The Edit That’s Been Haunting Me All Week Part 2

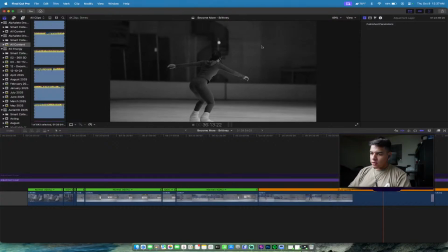And then also we have that shutter frequency thing with the light that's annoying.
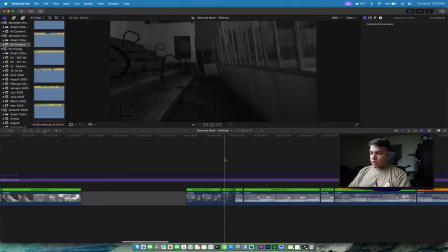Anyway, alright, so I can utilize this clip if I brighten it up.
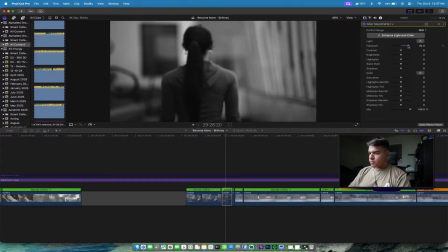It's pretty dark right now,
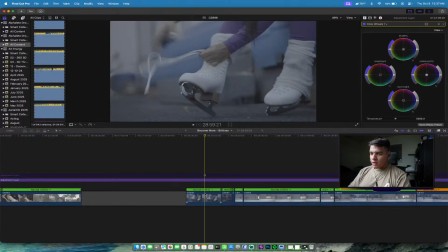but you can't even tell that she's in the skating rink, so probably not. So let's go ahead and take this bad boy over here.
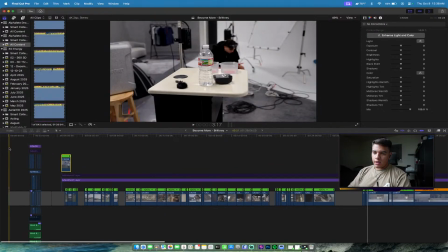Also, I edit differently than some people.
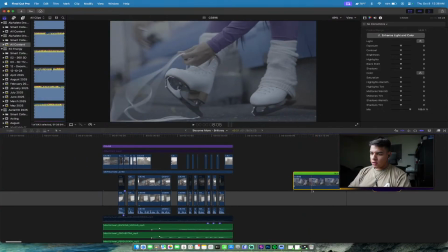I like to put everything on the timeline and then work off of it, whereas some people like to use this section here,
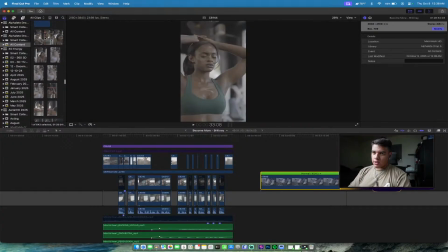which I'm not a fan of. I just been doing this. I've been doing it this way since I started editing.
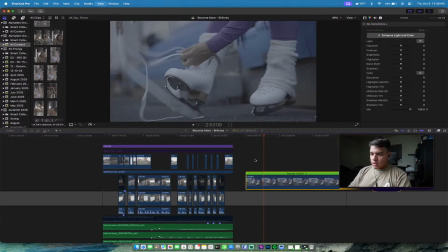So, all right. So let's see what we got.
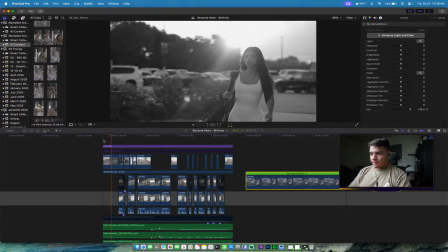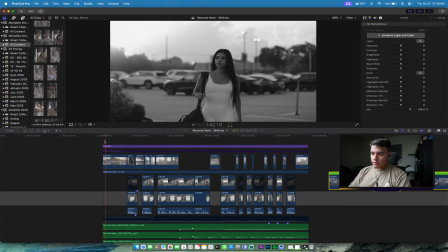All right. So I already found a spot that I can interrupt it here. Oh, I found a little hiccup in my. What if I track her face here? Would that be weird? Nope, not that one.
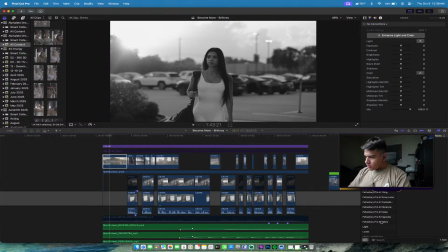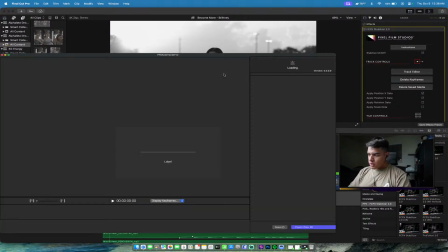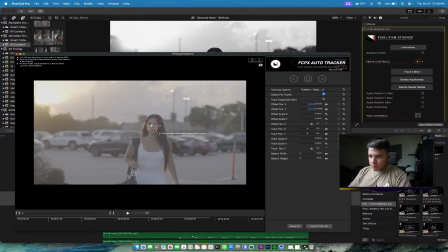Oh, you guys can't see what I'm doing, but I'm basically just tracking her face. Not a big deal.
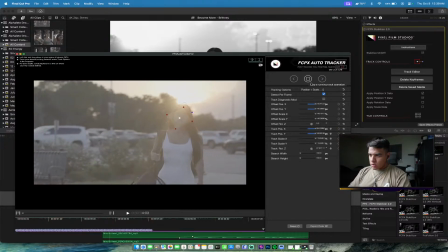Reset. Let's move this to the beginning.
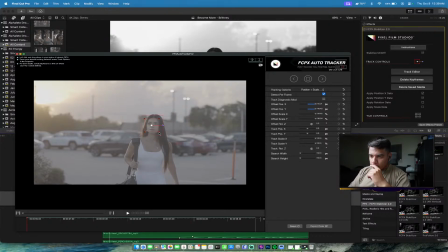Oh, you guys can see what I'm doing. Okay, perfect. So I just want to track her face here. Put that on the tip of her nose, expand it a little bit, change it to position scale because I don't want it to rotate, and then I'll have it start tracking,
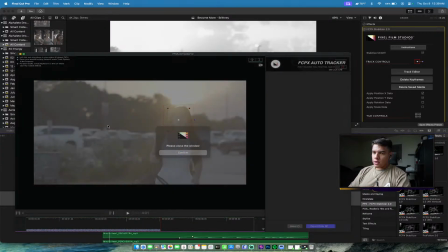and then I can export this data to Final Cut, and then
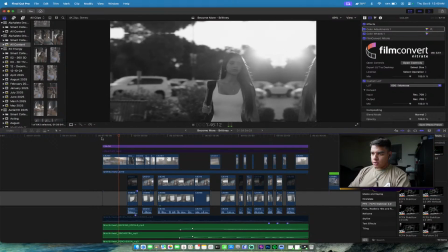no, that looks weird. I have to zoom in a little bit. Okay, toward the shot.
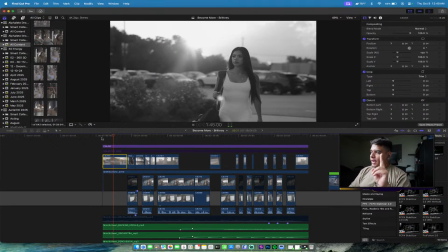I don't like the way that looks though. I prefer this one, more cinematic. It's hot in this house, by the way, and I have a light on me.
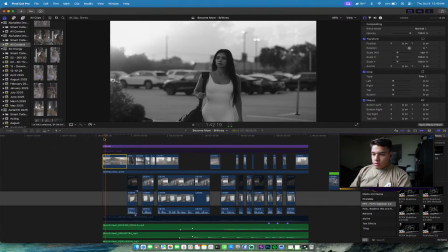I don't see myself as anything special. Okay, so going back to there's a flaw here.
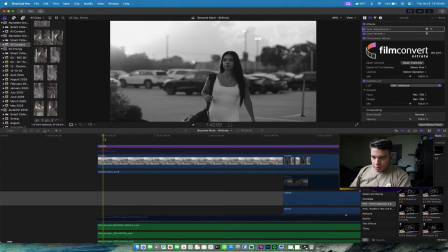Oh no, there's not.
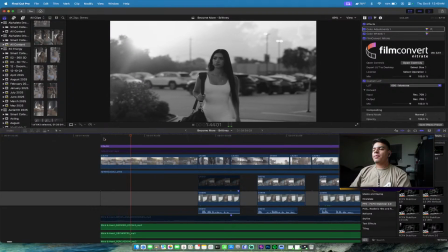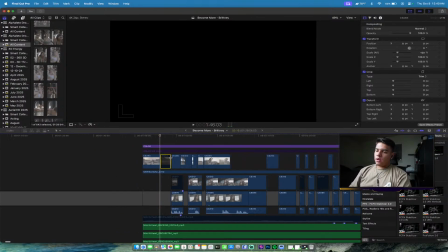I can probably cut here. I can delete that.
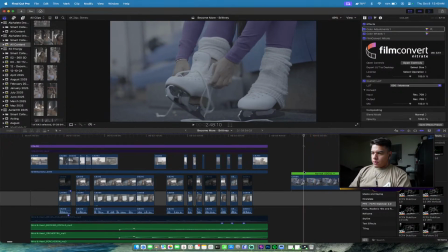I can include a clip of her kind of tying her skates here.
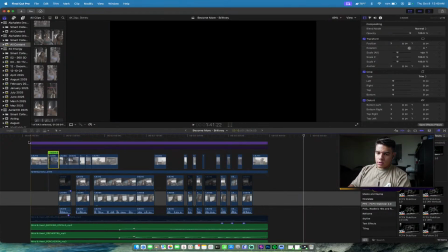Let's see how this works.
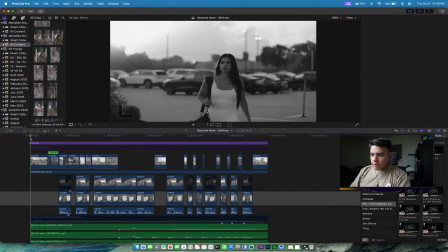There's a weird little focus breathing here, and I don't like it. It's too, okay, this is, I think I have to incorporate golf here now
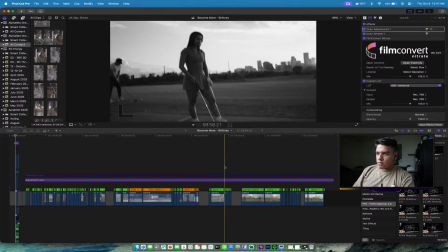because the clips are too long, and if this does go on social media, I need it to kind of also still capture some attention.
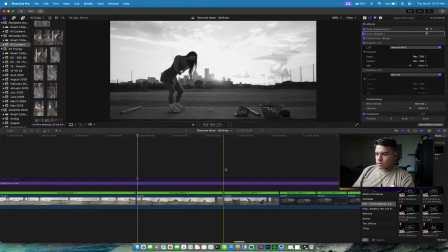So let's see what we got here.
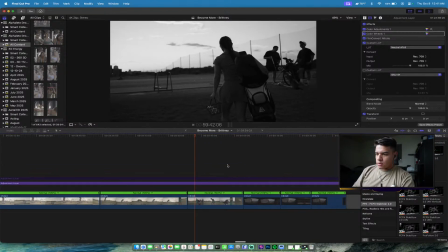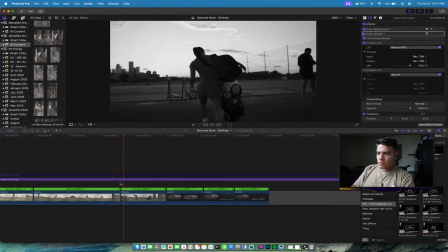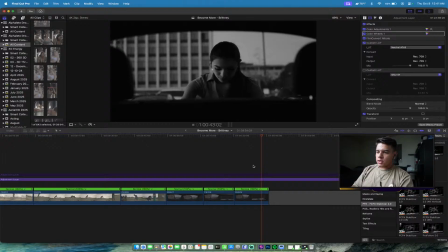This clip is too, it's a cool clip if the video was like slower and longer, but it probably won't fit here.
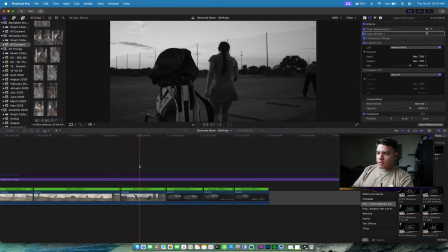I like this shot.